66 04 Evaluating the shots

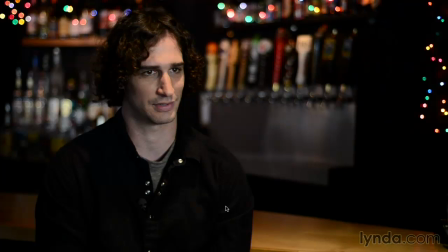And I also like kind of how some of the highlights flare out a little bit and stuff, and it looks pretty good.
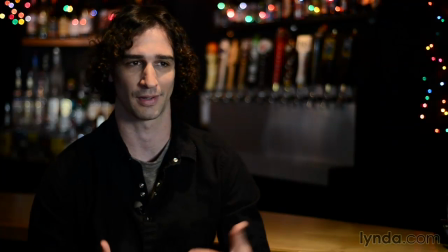Oh, what I struggled with here, and I look at this shot, was what to do with the right-hand edge.
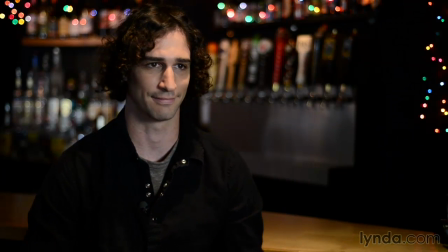We were in a situation where if I panned over to the left, I was going to get too much distraction.
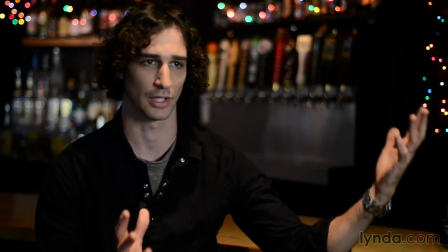There were some people working over there. The side on the right was left open. I figured we're going to put some identification information in there occasionally.
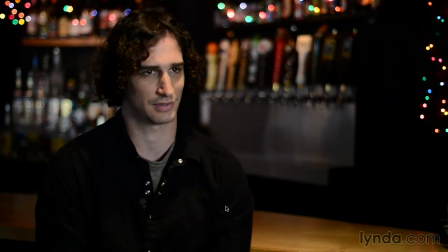I left some room, so if we want to drop in a picture-in-picture effect or a split-screen effect. You could even push into the shot a little bit and that kind of stuff. Yeah. And again, this is a case, again, where we were doing this interview relatively quickly, and I like the way that the background looks. I think you could argue maybe his shirt's a little, crushed and that kind of stuff, but this is a perfect situation. Again, you've said this multiple times over the past few episodes, that you got to kind of pick the middle situation, or you're going to spend too much time in the set, wasting time actually, trying to get it perfect.
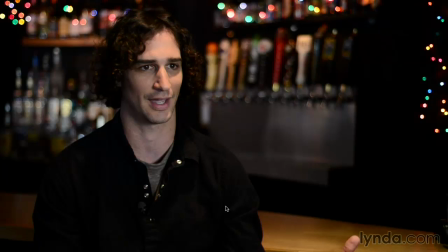And this is a perfect example where we got the main component that we want of the depth of field in the shot, but we can come back later and post, pick those blacks up a little bit, maybe add a little saturation to his face, that kind of thing. And this is a perfect shot to get started with. All right, well, you've seen aperture put into action as well as gotten the DP's perspective. Hopefully this gives you some more ideas on how these all fit together.
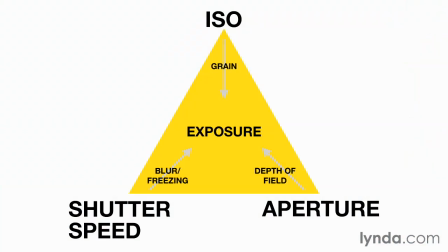In the next 2 weeks, we're going to take a look at the other sides of the triangle, which is going to be shutter speed and ISO.